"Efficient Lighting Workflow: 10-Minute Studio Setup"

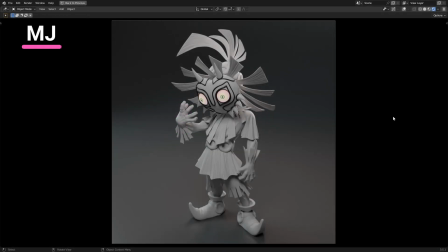(0:03)
Hi, MJ from FlippedNormals.com, and in today's video, I'm going to be showing you how to do a quick 10-minute studio setup for you to be able to light your characters, props, or whatever else you might want to present in maybe something like a showreel or just any type of gallery.
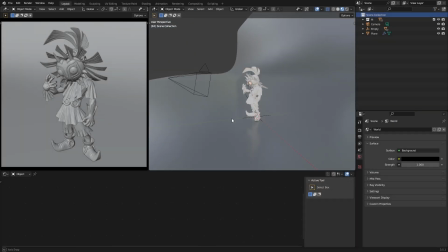(0:19)
So in my scene here, what I've done just to prepare, I have a character from our sort of stylized sculpting course that we did some time ago, and then just this simple backdrop here.
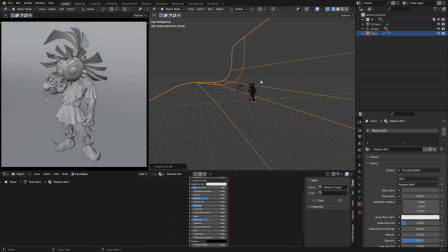(0:32)
It's really just a box that I've smoothed out a little bit just to create a little bit of a curve. This creates some really nice fall off for whatever shadows that might be cast from the character and onto the background. When creating a studio setup like this,
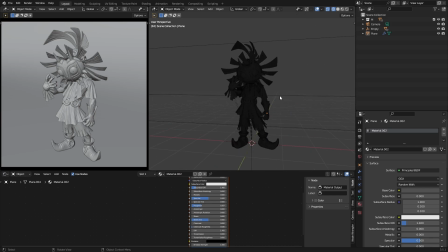(0:51)
there are really only like the three guiding principles that you have to follow, and those are the lights.
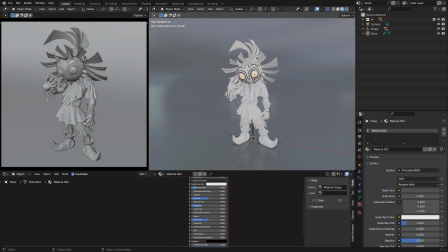(0:57)
So the kinds of lights that we'll be creating is going to be a key light, which is our main light, a fill light, which sort of adds some bounce of either color or extra light, and then a rim / a backlight that comes from behind the character
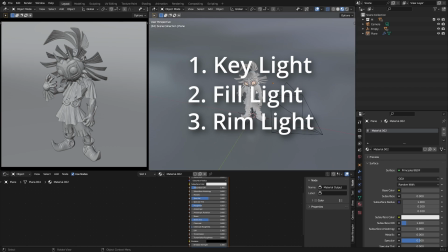(1:13)
to illuminate any smaller details and to really accentuate the silhouette.
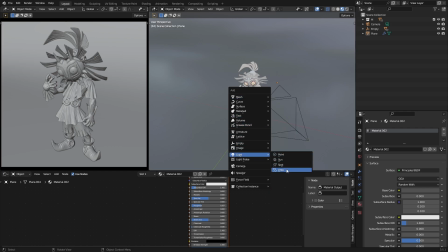(1:19)
So let's just get started here with our first light. I'm going to be creating an area light.
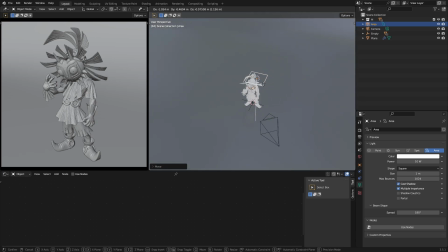(1:26)
I mean, you can do this with a bunch of different kinds of lights. Area lights are nice because you can change the size of these lights and change how they affect the shadows.
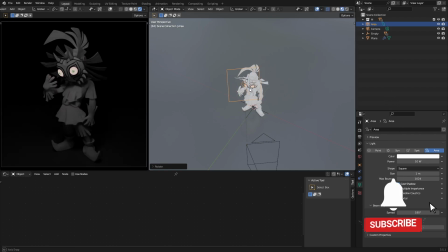(1:39)
So what I'm going to do is I'll position our key light here. The function of the key light is this is our main sort of strong light. This is what's going to be illuminating most of the details of the character. And this is also what's going to set the mood for the type of scene that we're creating.
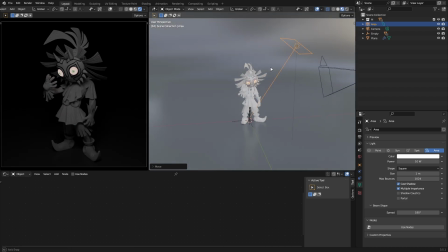(1:58)
So this slightly from above angled down light gives us, I think, the most versatility and the most clean type of scene look. You could, of course, also change the angle to be more head on.
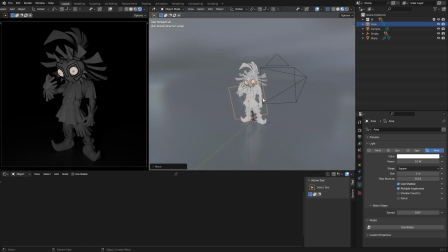(2:16)
Gives us this spooky kind of flashlight effect, and that's also, you know, applicable for some situations. And you can even go further and angle it from below to give it a even spookier feel, maybe more of a dominant feel,
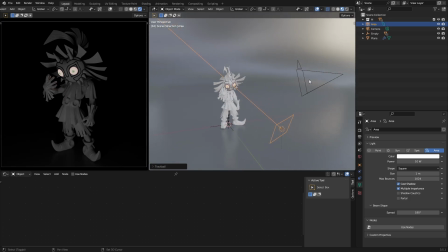(2:35)
especially like right now you can see my character or the camera is looking at the character from above. But if we change this so that the camera is looking from below up towards the character,
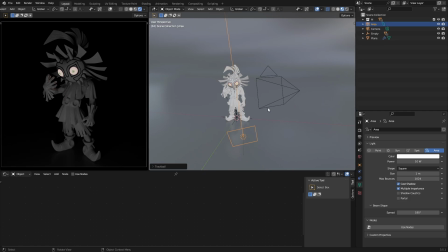(2:47)
combining that with a low key light, you can see how you can start to experiment with different kinds of feels or like emotions in the scenes, depending on your camera position or even light position.
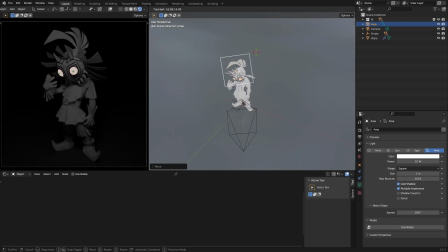(3:03)
But for us, we are going to stick to a more basic setup where we place our light from above. And here you can then start to experiment with the angle, the intensity,
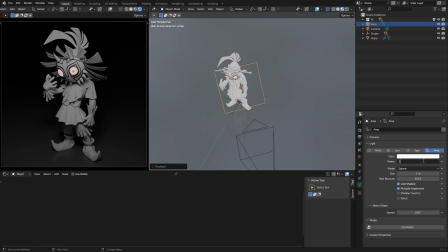(3:18)
and we're just going to start cranking this up a little bit.
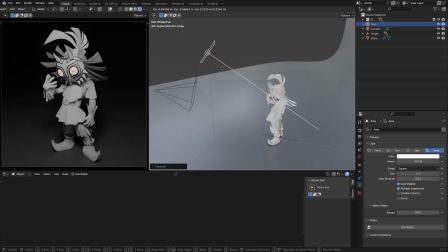(3:24)
And one thing that you have to consider as well, again, it all depends on the mood that you're after. Obviously, we have a darker background here, so our shadows are going to be more forgiving.
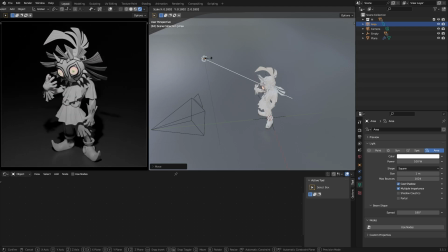(3:37)
But if I can try to illustrate this by scaling down the light, you can see how we get more of a sunlight type of effect. It becomes more of a directional light, kind of like the sun would be because it's so far away.
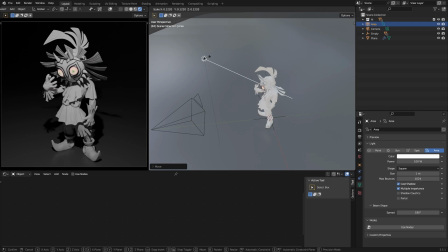(3:50)
You can see how the shadows behind the character are extremely sharp. And that really changes the kind of look that you're getting in the scene.